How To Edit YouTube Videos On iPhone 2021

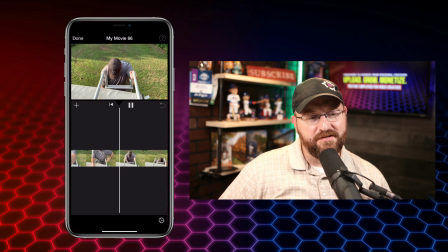8:15 All right, so now I'm adding an additional clip. I've moved the camera to the top of the RV and I'm working on making a transition between these two. This is more of an opportunity to use something like a dissolve where you're actually switching scenery and
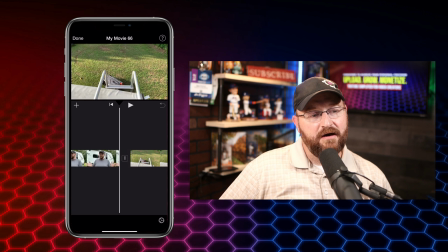8:30 you want to get that clean transition between the two. So what I've done here is I've actually put the camera up on top of where it is that I want to record from, which is on top of the RV, push the record button,
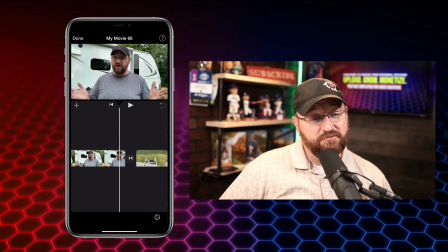8:44 and then I went back down the stairs and tried to hide as much as possible and then came back up the stairs for the portion of the video that I'm going to use. These are the kind of things that you have to think about when you're making your video. Be mindful of how you're going to edit videos while you're recording your videos,
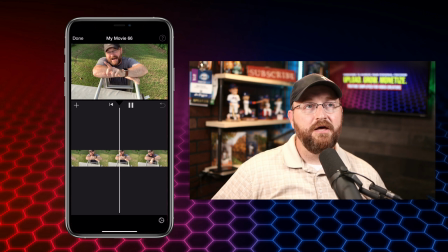9:01 and that can certainly go a long way in helping you to get the best effect as possible. So here you can see I was just able to trim off the beginning and then talk about
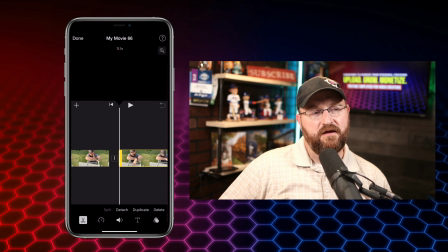9:11 this portion of the video in the video and then edit all the rest of it out.
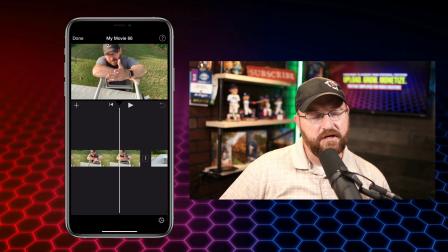9:19 And again we're not using any of this, this is just the portion where I'm actually moving the camera to where I want it and getting it set up for the next shot that I want to get for the video but after that we just simply do
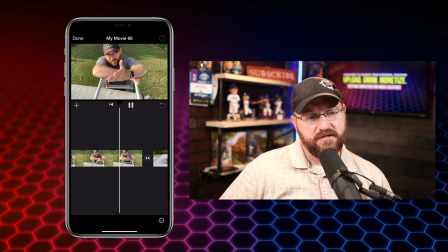9:34 the same thing that we did between the other scenes again if you're going to use that dissolve you got to make sure that you leave enough footage on that first clip so that the transition doesn't cut off the end of your words now here's where we're going to go in and we're actually
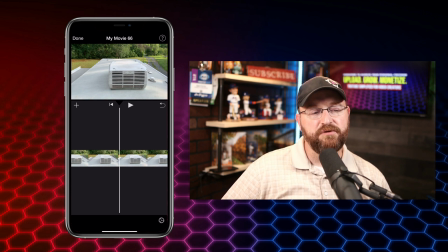9:53 going to take the audio from this video and we're going to split it and the reason or we're going to detach it rather the reason that we want to do this is because we want to replace some of this static video with some images in this case i have some images of that
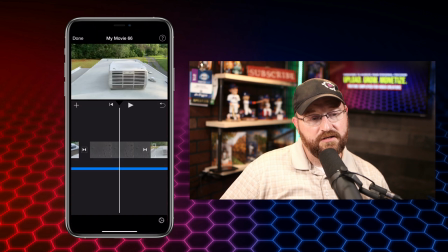10:10 blocked ac that i'm doing this video on and i want to be able to share those so when you click on that video at the bottom of the screen there is the option to detach the audio and that creates that blue line at the bottom and then you can simply drop in these
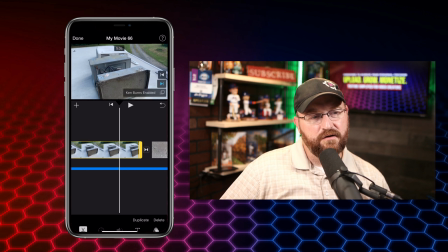10:25 photos and by default they're going to do this zoom in effect
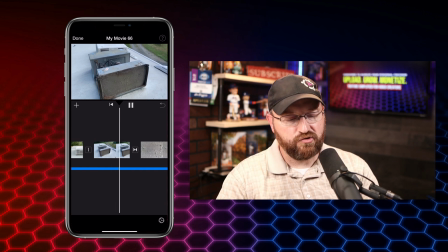10:29 that you can you know kind of give you a little more interesting thing to look at than just the
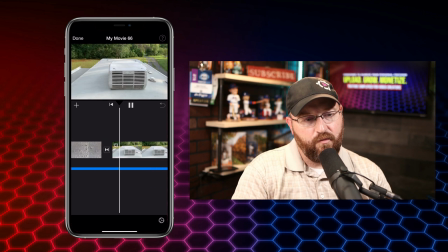10:36 standard static picture you can adjust that however you want it get it to move in the way that you want it I
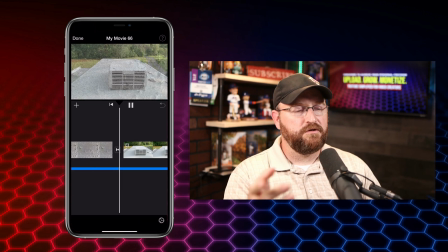10:41 left these as default just for simplicity but you can certainly do that now the one thing you have to be careful of when you're doing this is the footage afterwards so if you're popping in all these images over that audio,
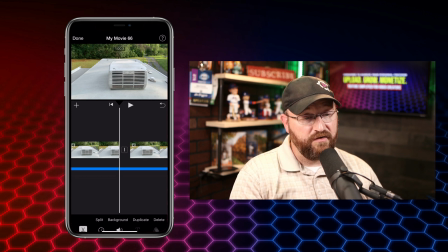10:55 you're adjusting where the rest of that original video clip is laying with respect to the audio. So you have to make sure that if you are transitioning to a scene where somebody's talking or where the audio is very specific to the scene,
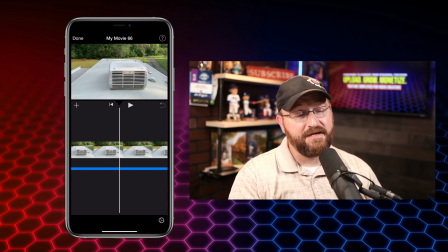11:11 you got to make sure that you realign whatever remaining video there is to the audio or it's going to be out of sync and nobody's going to
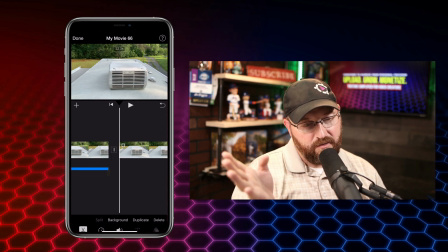11:18 know what's going on. So we definitely want to take that into consideration because i did this as a static uh shot it was really easy because the audio could basically
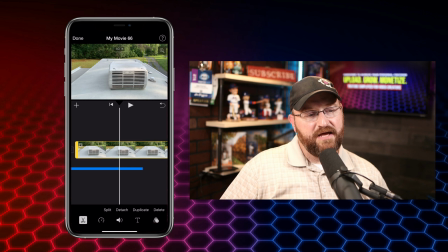11:28 exist anywhere along that footage but we went in and were able to add some additional images we do that a couple times here we'll kind of speed through the rest of this just so you get a sense of uh you know what we had to do to make this video and again
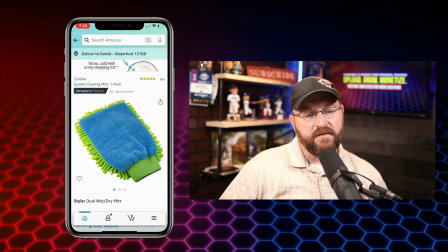11:43 add a couple more pictures and get all that taken care of again here i just grabbed an image for a product that i mentioned in the video.
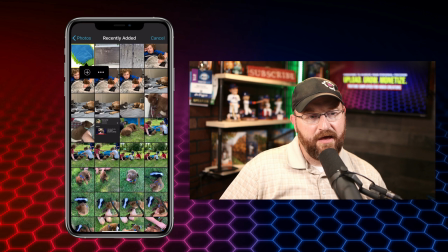11:50 I'm going to include that in there just for additional information to help people see exactly what it is that I'm talking about.
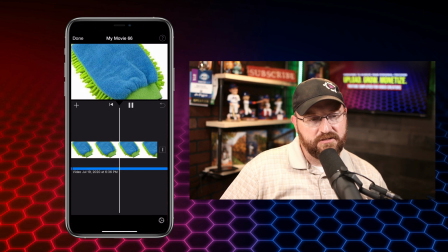11:58 And you'll see that by default that Ken Burns effect, which just has that slow zoom on the image, allows that to look a little more interesting.
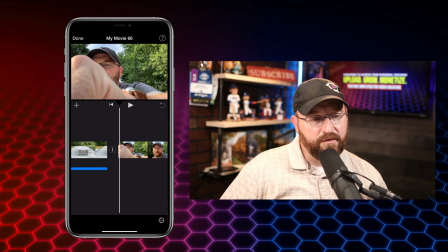12:10 Again, we have our final clip that we're going to just, we're going to transition, make sure that looks good and starts where it's supposed to and allows us to wrap up that video.